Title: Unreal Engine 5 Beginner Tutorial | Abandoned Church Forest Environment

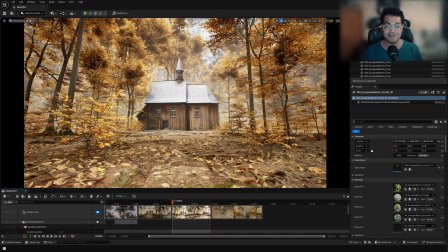Hey guys, welcome back to the channel. So in today's video, we're going to make this abandoned church environment inside Unreal Engine 5. Before we get started, I would like to give a huge shout out to all the people who support the channel on Patreon.
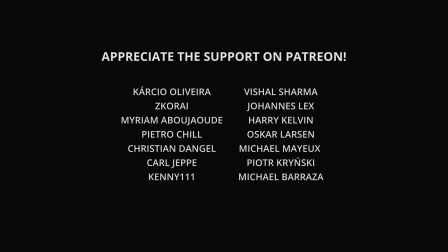Thank you so much for your support. It really means a lot. If you want to support the channel, I'm going to leave a link to my Patreon page down in the description. So let's get started with this. Okay, so this is an empty level.
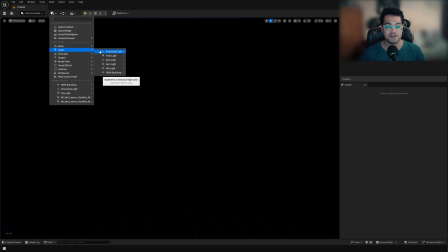Let's start by creating our lights. We are going to create a directional light. Set that to movable.
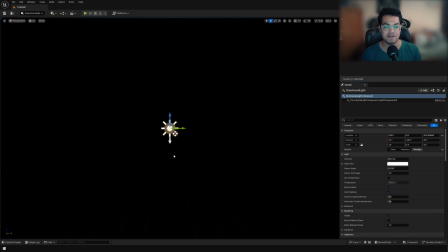So since we are making a cinematic environment, I'm going to use the HDRI for my lighting. So for the HDRI, you'll have to enable the HDR Backdrop plugin.
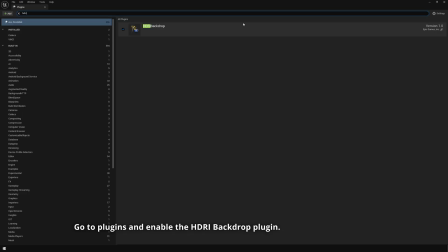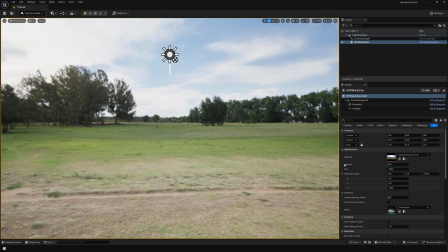In the HDRI, you can select your HDRI.
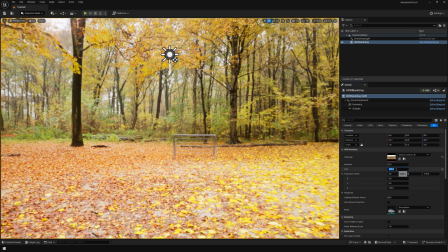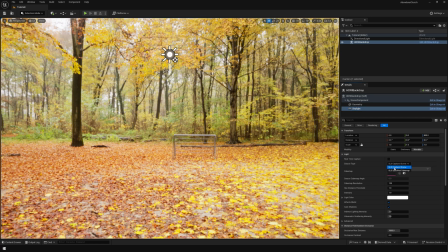Now in the HDRI, you have the skylight as well. So make sure that it's set to the same HDRI.
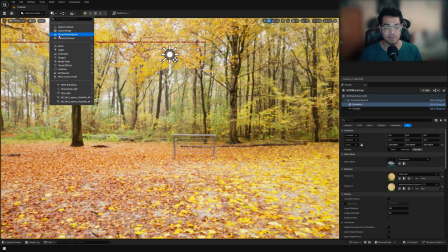So the HDRI is looking pretty good. And now we're going to add a sky atmosphere.
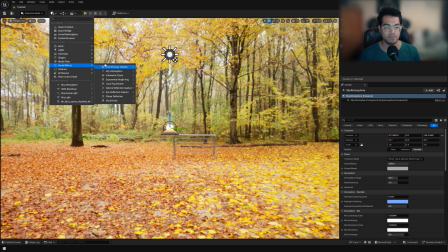After the sky atmosphere, I'm also going to add an exponential height fog. So lighting is pretty much done.
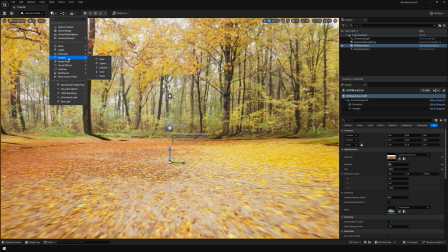So let's add the ground plane. So now let's add in a ground material.
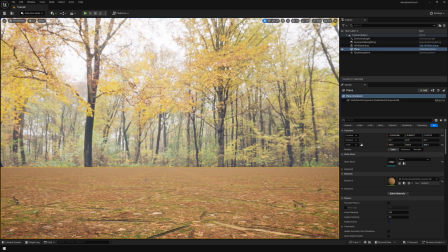This is from the Megascans materials. After that, you can add a post-process volume.
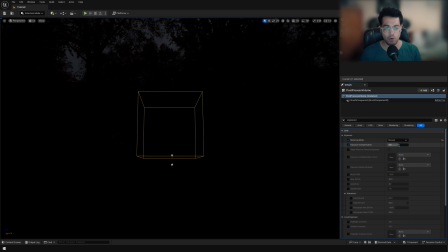In the post-process volume, I'm going to lock my exposure. So you can just set it to manual exposure and lock that.
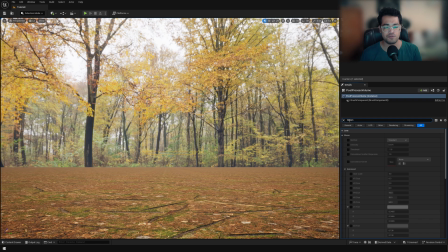And in the post-process volume, you can also enable bloom.
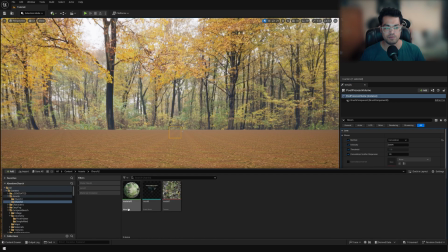I'm going to add this church model that I found on Sketchfab.
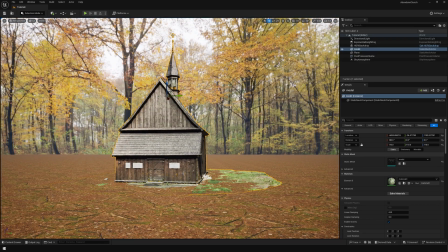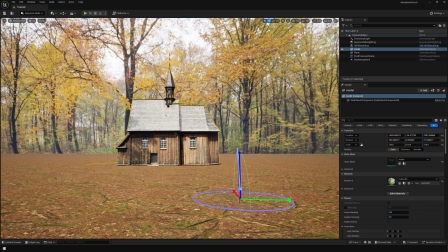And you can also rotate the lighting, so press Ctrl L to rotate the direction light.
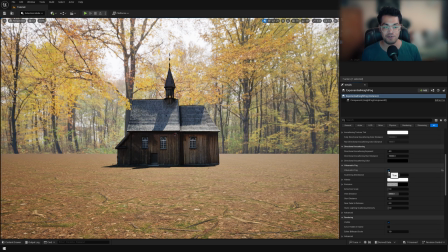In the height fog, you can also enable the volumetric fog, and that's going to give you a very realistic look. And if you want to change the scattering of this fog, you can go to your directional light and you can change the scattering amount there.
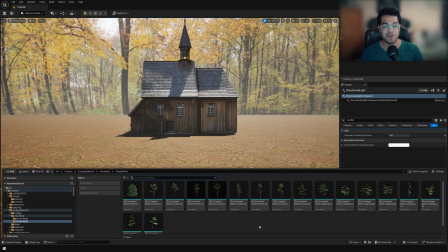Okay, now let's start working on the foliage. So we're going to add some foliage assets from Megascan trees.
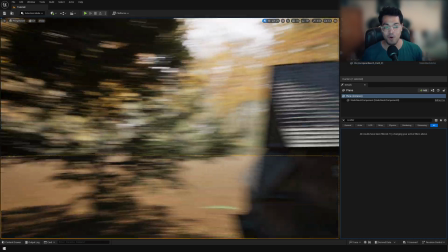So I'm going to add this tree in my level. And since we are working on an autumn scene, we want the color of these leaves to be a bit yellowish.
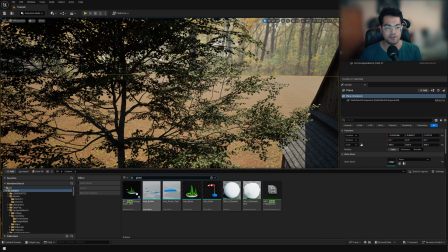So for that, I'm going to add a global foliage actor. So you can just search for global foliage actor and you can add that in your level.
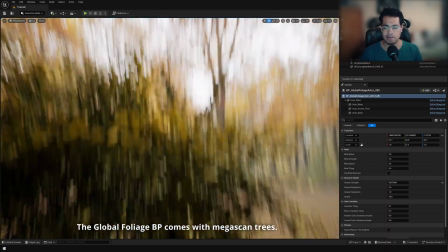And that way you can like control the color and the wind settings of all the foliage assets in your level.
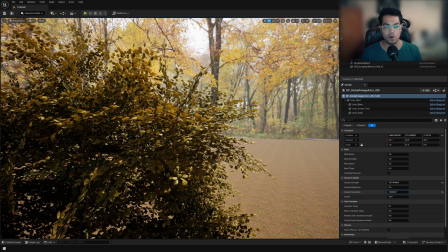So this is like a cool way to control all the global parameters of your foliage.
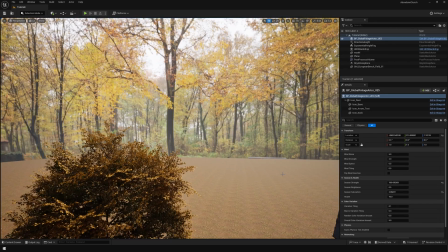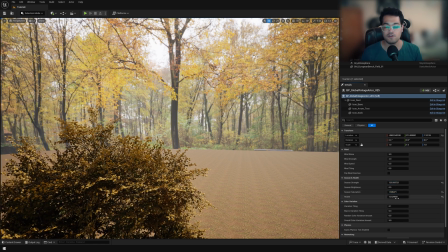So this is looking pretty good. Now let's scatter some trees. So if you want to scatter trees using the foliage panel, you are free to do so.
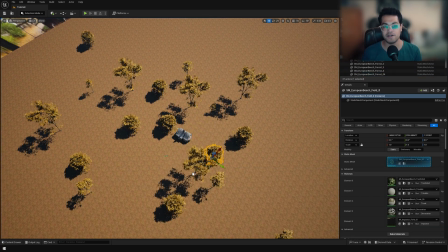But I want more control on my foliage assets at an individual level. So I'm going to scatter these manually. And make sure that you scatter like a variety of them.
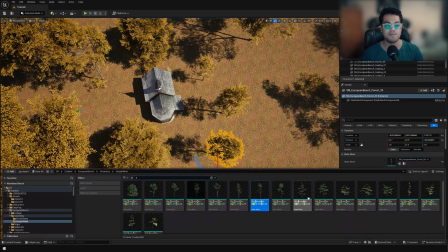So make sure that you have like larger foliage assets, then medium sized foliage assets and smaller assets as well.
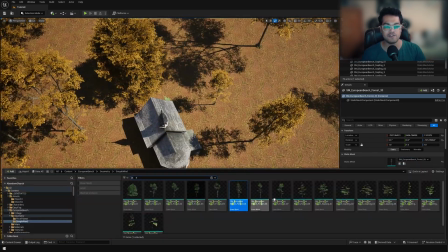And distribute them properly. So that's going to give your scene a very realistic look.